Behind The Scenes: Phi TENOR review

Hi, welcome to the Director's Commentary of the Food Tenor Review.
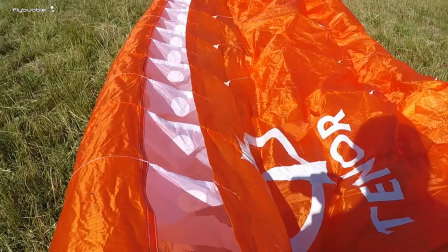6s
We like to include reviews so that you get a feeling for what's current on the market
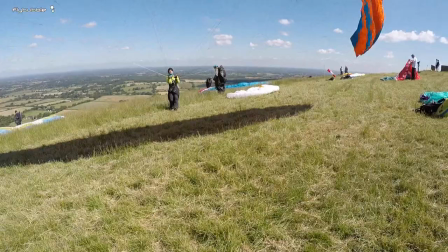12s
and also learn something about how we analyze the wings and the difference between the different wing classes.
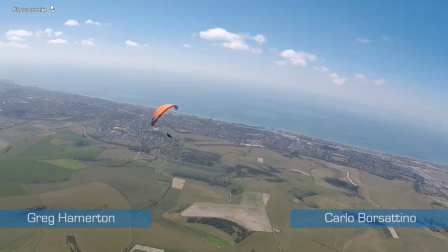19s
You know, it's unlikely that you're going to be wanting to buy the wing that we're reviewing at any given time. but we've got all these current wings
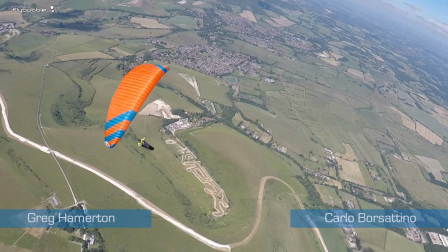27s
we like to test them within the fly bubble crew so we can advise our customers properly and while we flying around I might as well be
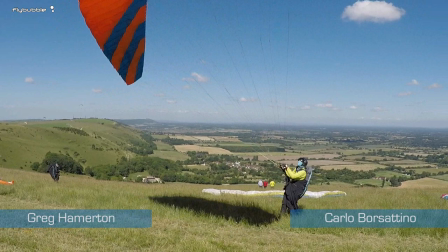36s
filming too so with the review videos this is where I break out the gimbal
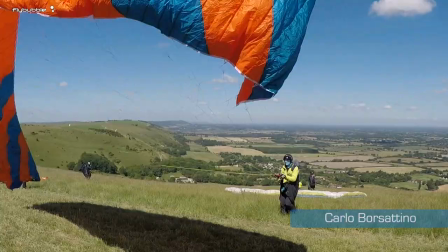41s
camera it's a GoPro but it's in a gimbal handheld gimbal mount
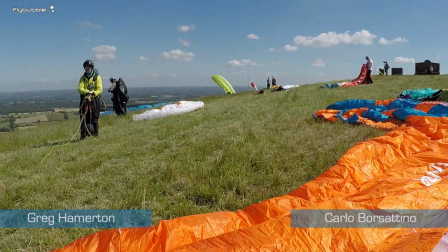47s
which has got three axis stabilization and that's really important when
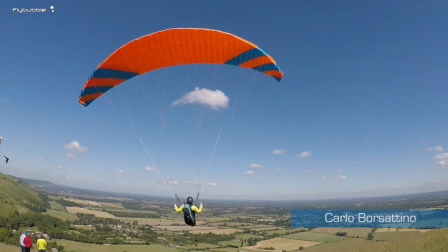53s
you're doing air-to-air video when you're trying to film somebody else you really notice the
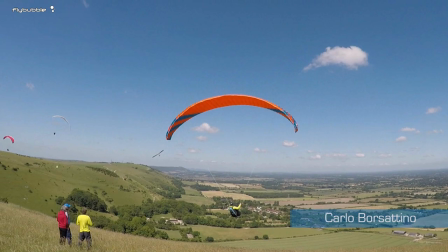58s
camera shake
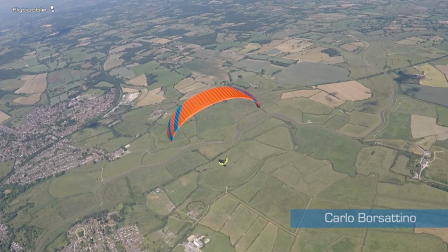60s
it is a bit of a faff I'm when I'm doing the review with a gimbal I'm flying above Carlo and we've
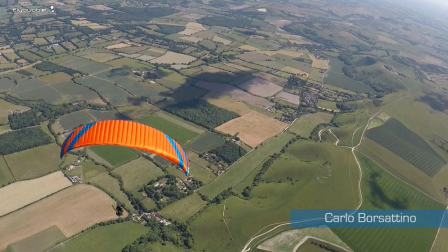69s
flown together for years so we can operate really really close we're a lot closer
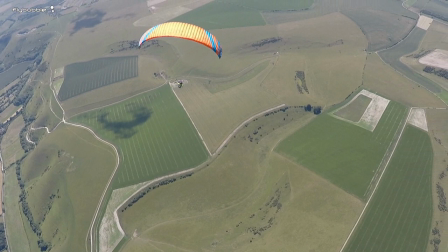74s
than it looks so you probably have filmed something from the air before and been very disappointed because GoPros are such wide-angle lenses.
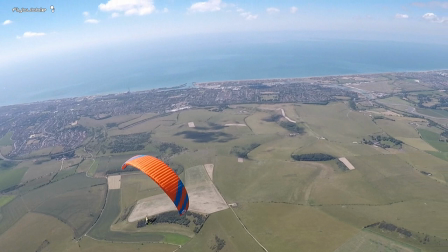83s
Unless you are almost able to touch the paraglider, it's not going to come up looking any good on the screen.
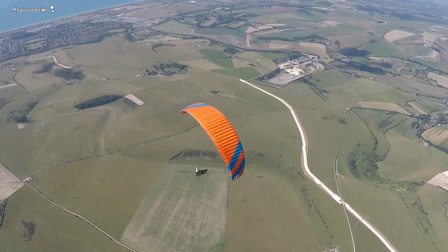91s
I mean, I'm in a position here where, with a normal pilot, they'd be concerned about a mid-air collision.
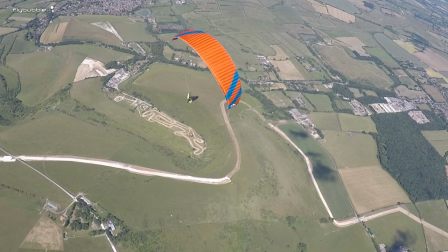97s
I'm right on top of Carlo, and I'm flying with one hand because my other hand is holding the gimbal to keep it steady,
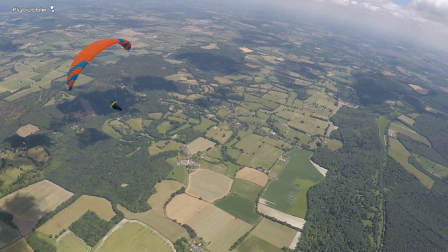104s
and I'm directing the gimbal to try and keep it centered on Carlo.
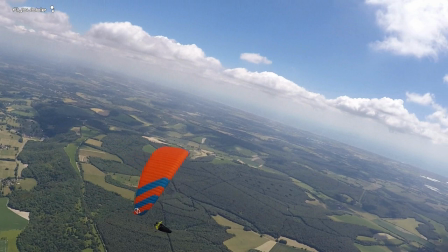110s
I'm also using another trick here. I'm filming in a higher resolution.
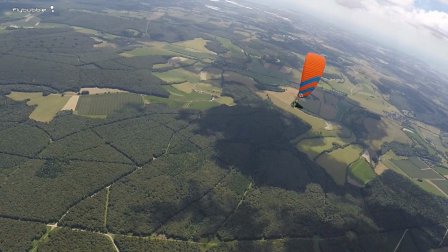114s
I'm filming in 2.7K and I'm then cropping out the middle part of the picture.
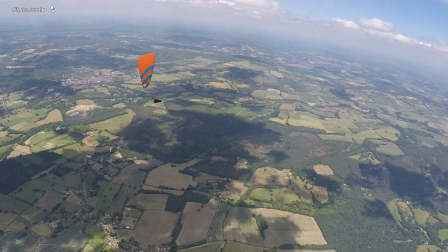120s
So it looks like I'm a bit more zoomed in than with the normal wide setting on the GoPro.
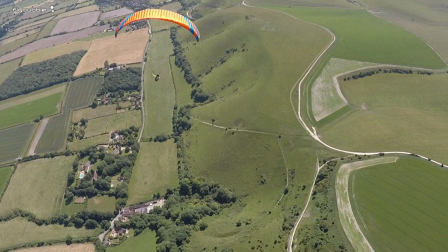126s
And this just helps me get the subject big enough in the picture.
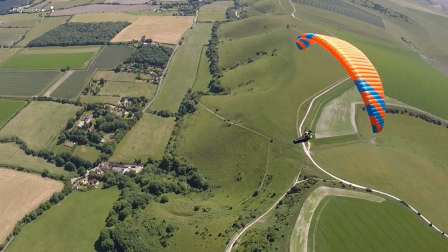130s
even with flying on top of Carlo I still need to zoom in to get that centered picture but if I'm going to zoom in I
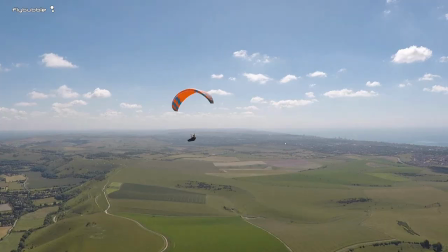139s
really have to have the gimbal now here you can see the gimbal working to to its best where it's keeping everything nice and steady the other trick that
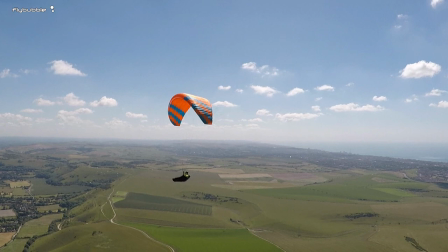148s
I'm using here is this entire review is filmed at 50 frames a second
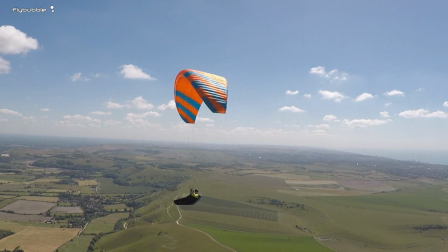153s
and then it's played back at 25 so everything is in slow motion and
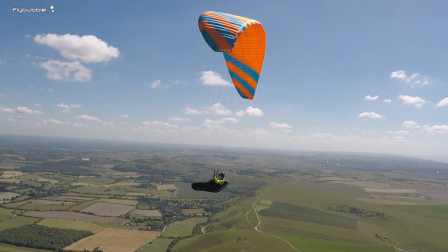158s
that just helps give you this sort of battery smooth movement through the air which looks
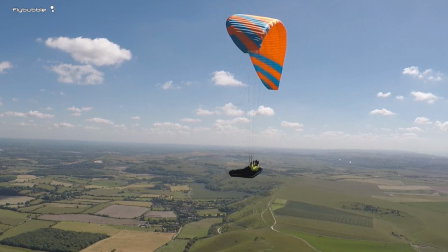163s
really really nice and it helps you you know get a
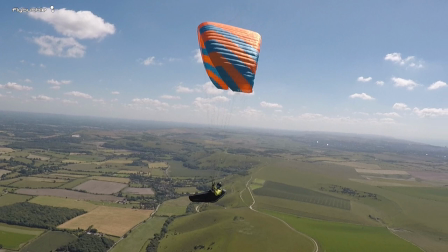167s
nice sharp picture so most of the
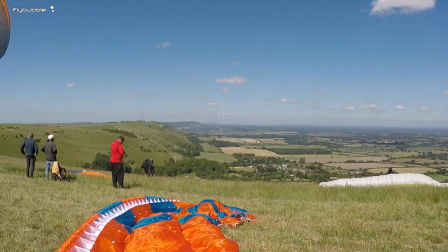172s
time when we're flying reviews there's two of us because one of us is filming and one of us is analyzing
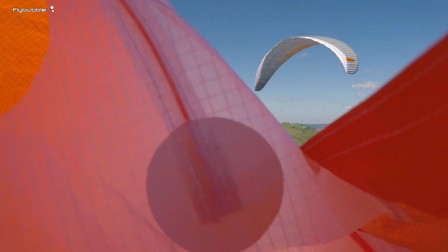177s
the wing and in this case Carlo had a lot of time on the wing
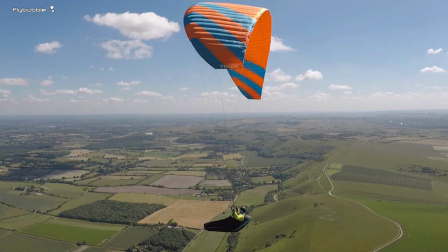181s
so he did the voiceover which I've just phone him on Skype
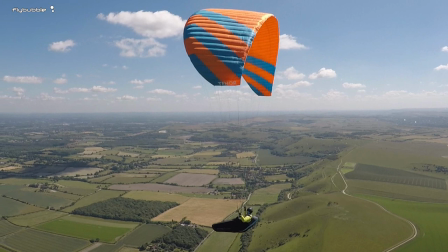186s
and I've got a Skype recording system so I can get his insight into the wing
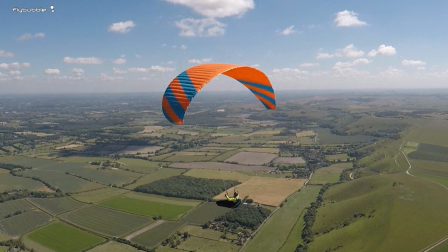192s
it's always difficult to match up the commentary with the footage that you've got
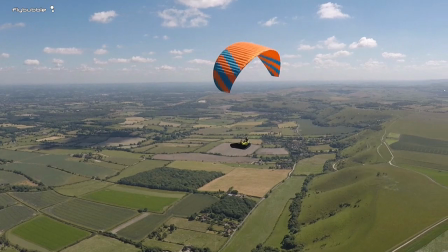199s
so in this case I've just used air-to-air footage and I haven't worried too much about matching it up but usually if I'm
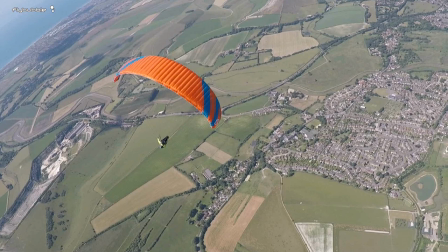206s
flying a review wing it's quite time consuming because I have to then try and match up the bits where I'm talking about let's say store point
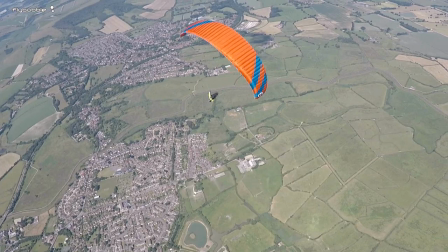214s
and then I have to find a bit of footage that's got me doing something to do with store point and cutting those little pieces together is is
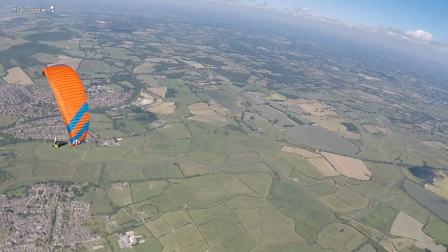223s
quite a lot of time some
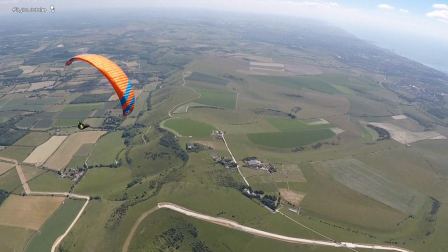228s
people have asked us whether these are reviews or whether they endorsements you know we sell all of these gliders so surely we're just gonna say rah rah it's the
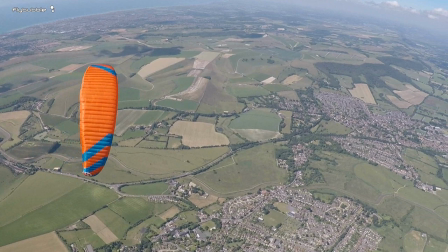236s
best out it's not really because our we've got a long-term goal and a long term view we